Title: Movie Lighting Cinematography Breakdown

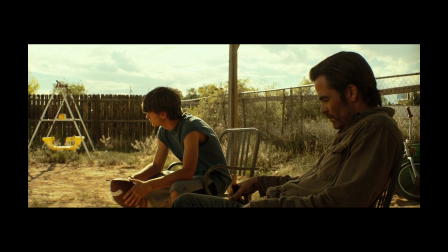4:05 The camera will move into a position, and then for the rest of the scene, it'll just be tripod.
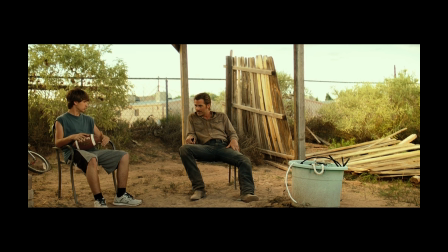4:11 You know, you don't have to move the camera. Another thing to look at here is where the sun is.
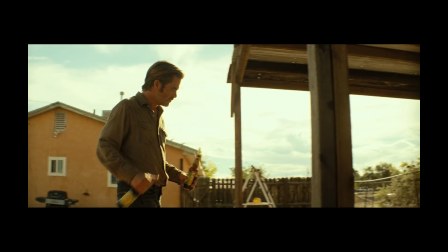4:17 This shot was filmed at a specific time of day so that the light would be coming from behind our actors
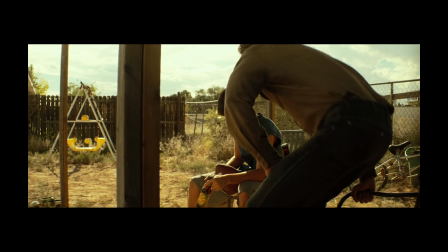4:25 later in the day, so the shadows are long. Also, they chose not to play this very bright.
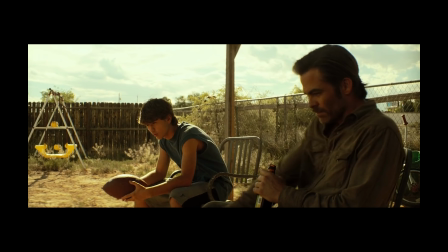4:31 Chris Pine is almost in silhouette. It's very dark.
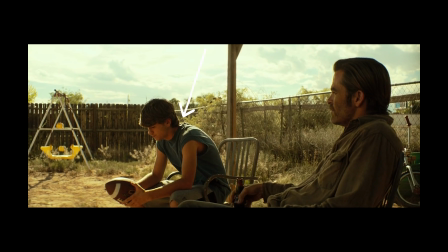4:35 So pay attention to the way the lighting looks on the son's shoulder and his hair and his arm. It's harsh.
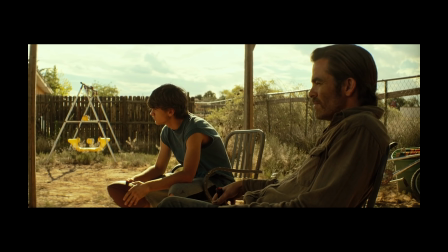4:44 But when the camera settles into position and we come around to the far side, voila, it's gone.
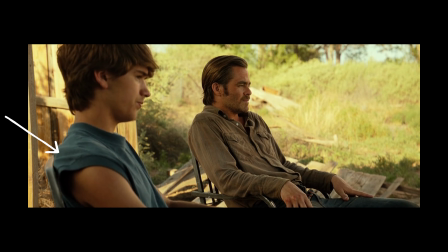4:52 There's no more harsh light. Why is that? It wouldn't look good from this angle.
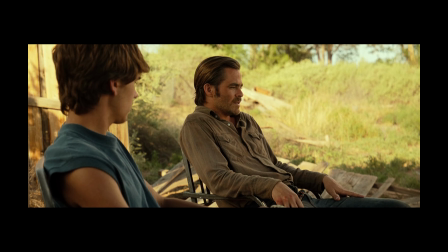4:57 Also, from this angle, if they would have let the sun just shine through naturally, the camera would be shadowing the boy anyway. And this shot is actually so long that you can see the sun change. If you speed it up, it gets quite a bit darker.
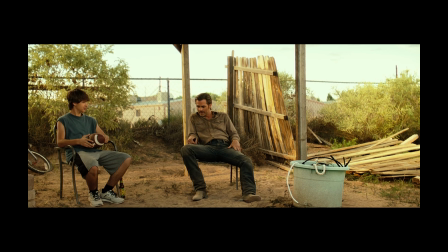5:14 This next angle of the conversation, I absolutely love. This cinematographer, he's able to make garbage look beautiful. Beautiful garbage.
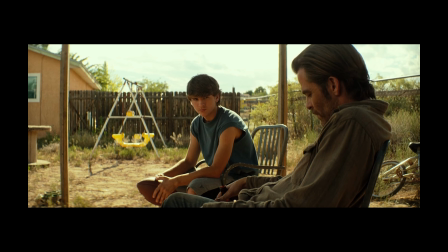5:25 And then we finish off on this moving master shot that's now settled in from this far side,
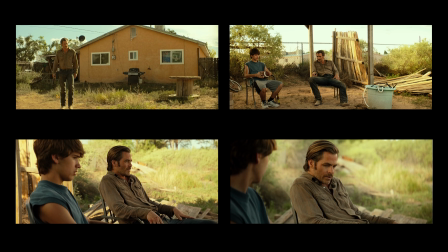5:30 which I think is the strongest shot of the scene. In total, this scene used a moving master,
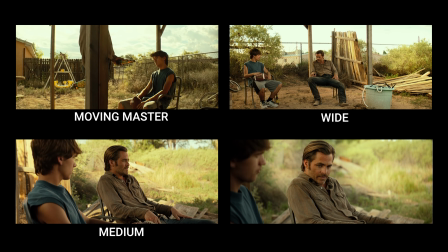5:38 a medium on Chris Pine, a wide, and a tight on Chris Pine.
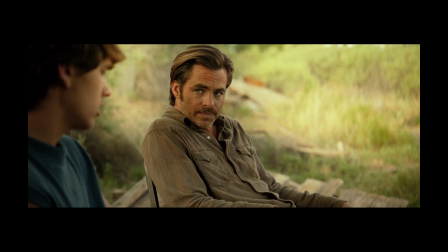5:43 And yes, for this movie, this is about as tight as they ever get. This is a choice that you have to make when you're filming. How tight are we gonna go? What does a medium look like for our film?
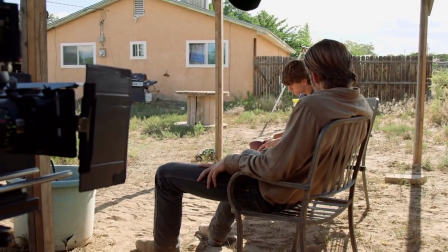5:55 What does a wide look like? After that has been established, you don't really break those rules.
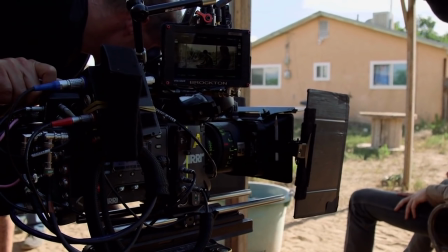6:00 The cinematographer's job is to keep this dialogue going so the audience can settle
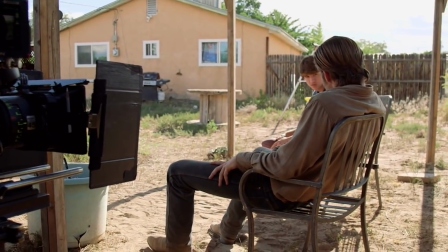6:05 into the nature of the film early on and have a consistency and a consistent look throughout the entire film.
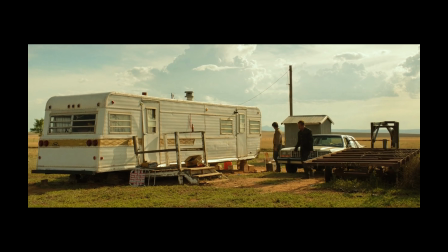6:11 They use these anamorphic lenses, they play everything wide, they leave negative space.
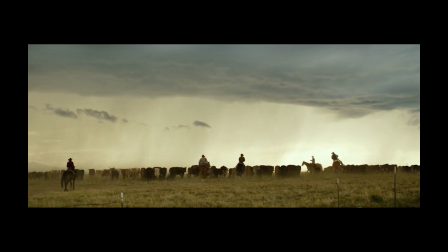6:17 And what that does to you psychologically is, even though this is a small film with small characters, there's a scope to it.
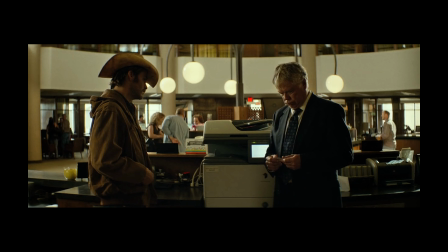6:24 There's a grandness to it. There's an importance to it. Okay, I hate to do this, but just really quick, I've got to show the big mistake in this movie.
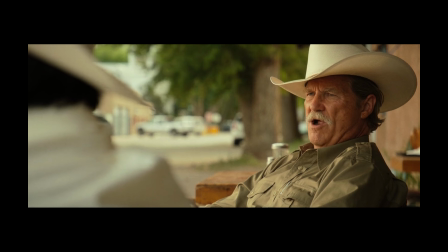6:33 If you want to watch this on Netflix, you can find it for yourself. There's a conversation between Jeff Bridges and his partner,
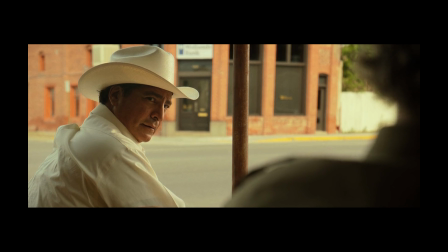6:41 and they're sitting in front of this restaurant looking at this bank, and everything looks great.
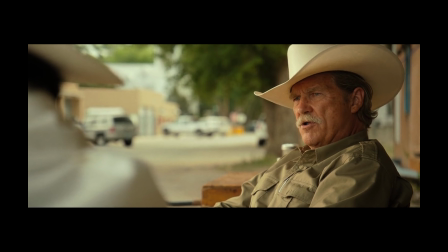6:46 And Jeff Bridges looks great. The scene is filmed beautifully. There's some beautiful moving shots.
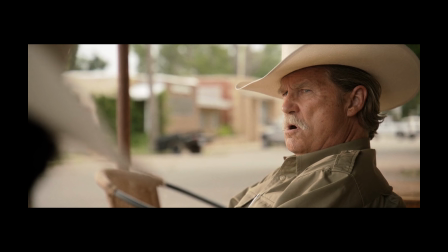6:51 And then the last shot of the scene, they forgot to color grade it. Look at it side by side.
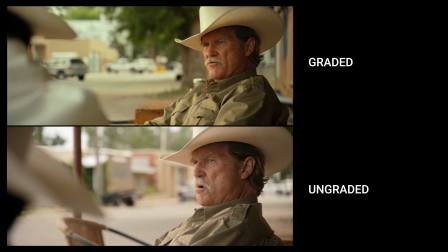6:57 When we saw this, we watched this as a company. When we saw this scene, there was a gasp in the theater. Like, we had to stop it. We couldn't believe it. Right, Stephen? It's very sad.
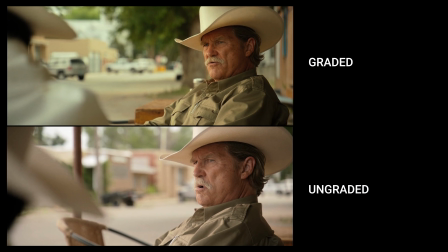7:12 It's like a blemish on a work of art. It's a clear mistake. It's a technical mistake, and it pains me that this film has this mistake. If anyone who's involved with Hell or High Water watches this, please go into there digitally somehow and fix it so future generations don't have to see this. Horrible mistake. I don't know how this happened. People review movies. They make sure it's good before it goes into the theaters. Maybe this was a last minute scene that they decided to throw in.
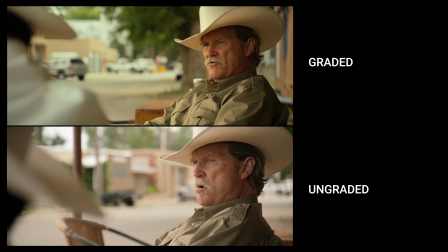7:39 Maybe this was a last minute edit, but they clearly forgot to do the color grade on this specific shot.
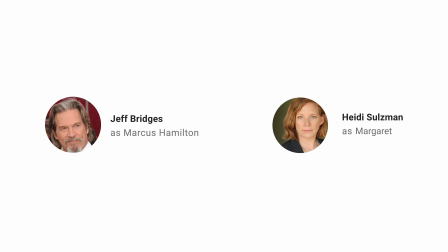7:46 It is so far off. It is obvious. This next scene that we're going to analyze from Hell or High Water stars Jeff Bridges and Heidi Solzman.
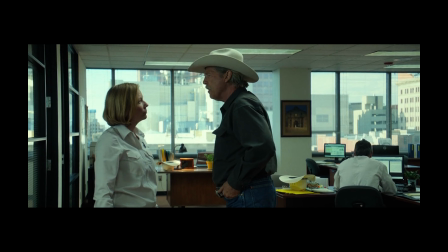7:54 It's in a high rise, and they've played the scene dark and cool and a little bit green. And in the background behind our actors, we see a sky rise.
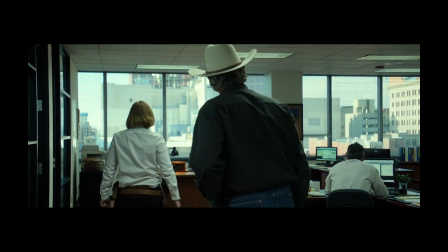8:04 For a low budget movie like this, which was made for like $9 million, assets like this, big buildings in the background, that's production value.
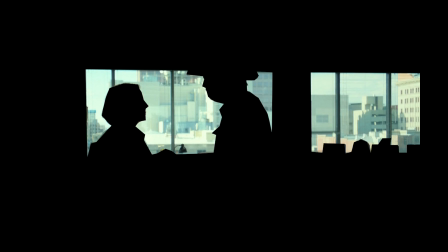8:12 So they want to see that.
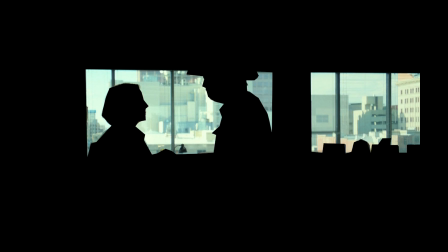8:13 So the first thing a cinematographer is going to do is they're going to expose for those buildings. They play them hot. They are hot, they are bright, but they're visible.
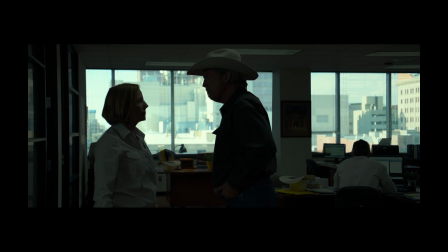8:23 So they're going to expose for the buildings first and then light our subjects after that.
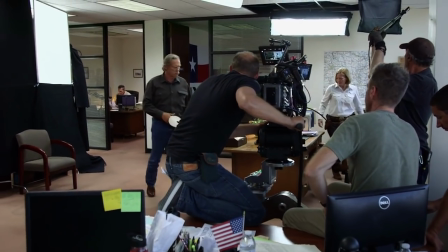8:30 Now let's take a look at the behind the scenes shot. We see Jeff Bridges and Heidi Solzman walking into the scene.
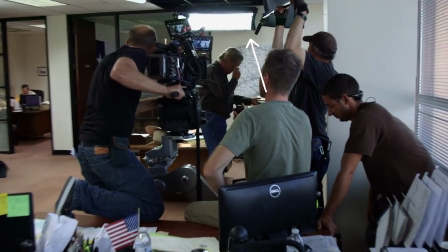8:37 There's a backlight, a long, soft, lightweight backlight that's been mounted on the ceiling at this location.
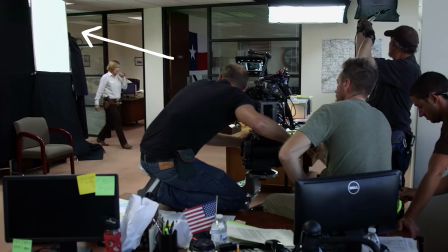8:44 And then there's a key light with fabric around it to block the light so it doesn't spill on places where they don't want it to be.
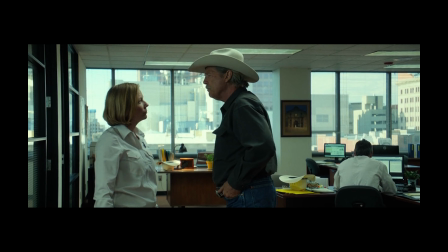8:51 And you can see what's happening. If we go back to this original shot, we can see the dominant light source for this room are the windows. That's the brightest thing.
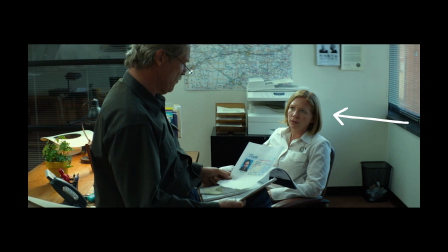9:00 So when we come over here, by the windows, you would expect the windows to be the key light, but that's not the case.
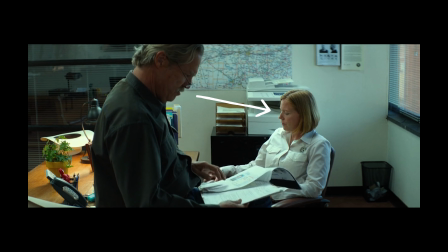9:09 It's brighter on the other side of her face. Why is that? And the reason why that is because she's looking camera left. And so the key light needs to be on camera left. If it was on camera right on the other side, the side of her face that's closest to the camera would be brighter. And that's kind of against the rules that Hollywood DPs have established. Lighting has to do with camera placement, eye line, and believability in the scene. And in my opinion, camera placement and eye line come first for this lighting formula that DPs are going with
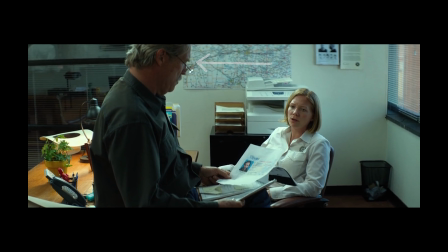9:44 a backlight and the dark side of the face closest to camera. Another thing you'll notice in this shot is Jeff Bridges, he's shadowed. And when we come over to the other side for his shot,
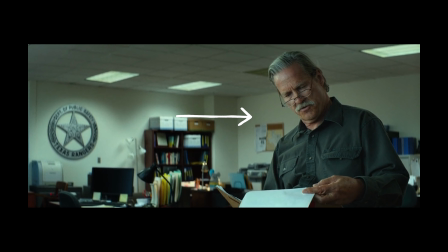9:58 boom, the position of his key light has switched to the side of the window. Why is that? If we kept it on the same side as before, it wouldn't look good for this specific shot.
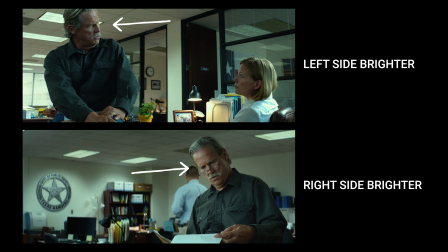10:10 So what you're seeing here is the main light source is flipping all over the place. It's changing all the time. It's on the left side of Jeff Bridges' face, and then on the next shot, it's on the right side.
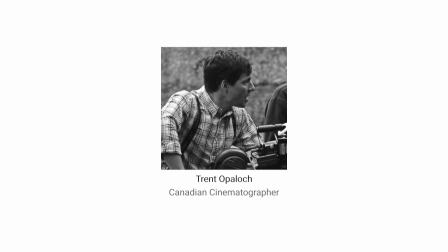10:21 But that's okay, because each individual shot looks great. Next, we're looking at Elysium, DP'd by Canadian cinematographer Trent Opeluk.
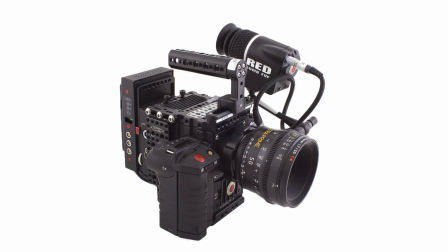10:29 Elysium was shot on the Red Epic with Panavision anamorphic lenses.
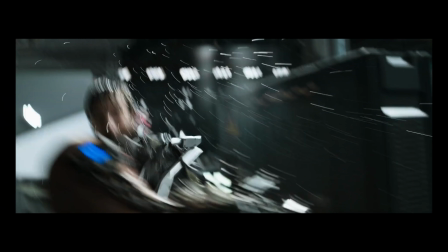10:34 This movie was shot in 2013. This movie is also very different from Hell or High Water because it's all handheld. Basically, the whole movie's handheld. And that is lending this kind of gritty documentary feel.
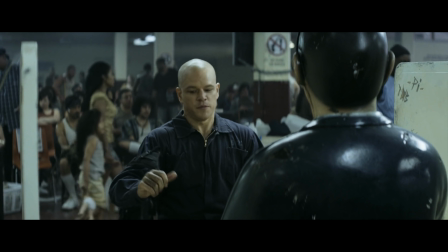10:45 The first scene here, we see Matt Damon sitting down talking to a robot.
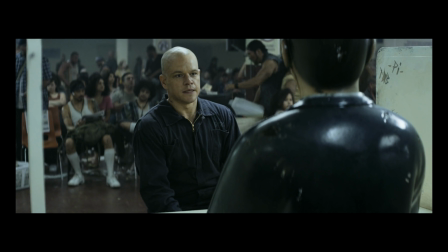10:51 In this setup, this is as wide as they go. Pay attention to this. On Hell or High Water, this kind of framing is a medium, if not a close-up.
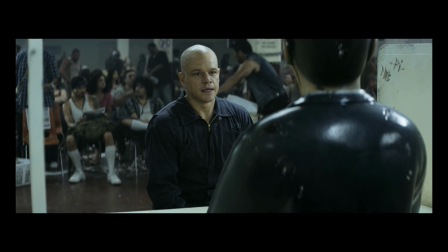11:02 They don't really go closer than this. Let's look at the lighting for a second here.
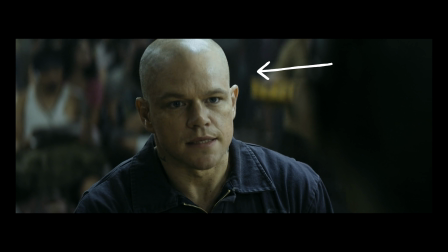11:06 On Matt Damon's face, we see that the left side of his face is brighter than the right side of his face, and he's looking camera right. This means that the darker side of his face is closer to camera. This is in keeping with the tried and true Hollywood method that they've been using for a long time.
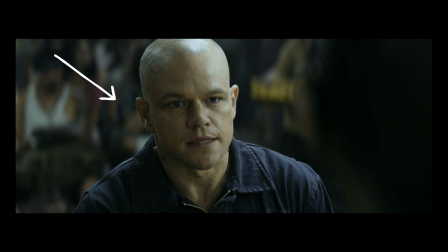11:24 On his shoulder and the back of his head here, we see he has a backlight. This is basic 3-point lighting.
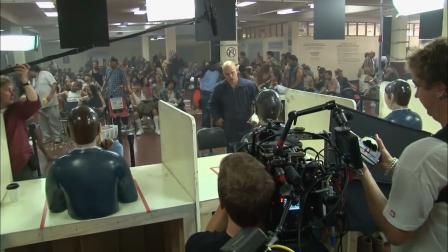11:32 Getting this look for every setup requires different tools, different techniques, but the look is the same.
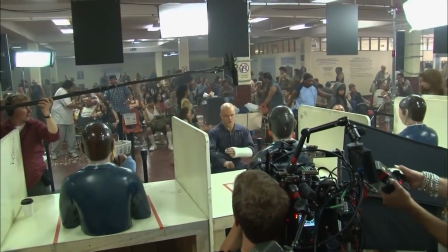11:38 Darker side of the face closest to camera, brighter the side of the face on the other side of the camera.
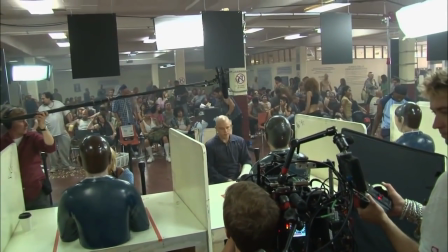11:43 It's pretty split lighting too. The key light is coming from a very far side of him.
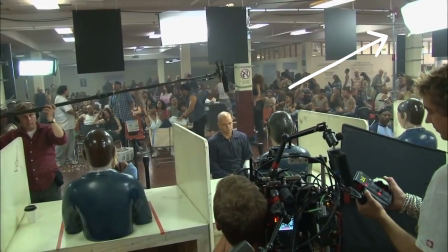11:47 We can see up here on the top right, that is his key light source. That's a big soft source. I don't know what light they're using. It doesn't really matter. This movie was shot in Mexico City. These fluorescent lights up top look to me like they were switched out.
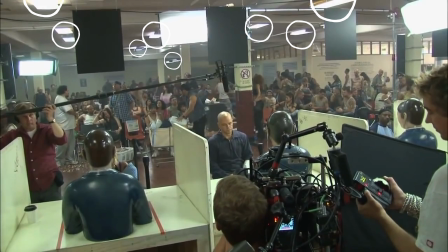12:03 I think the production went through and got daylight balanced fluorescent lights and switched out all the fluorescent lights in this room.
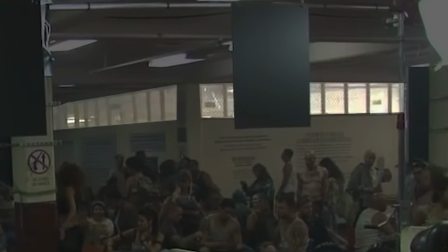12:09 In the far room back in the background, those are probably from the existing fluorescent lights.
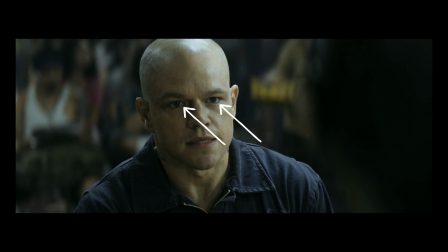12:15 If you look closely, there's also a nice little catch light in Matt Damon's eye.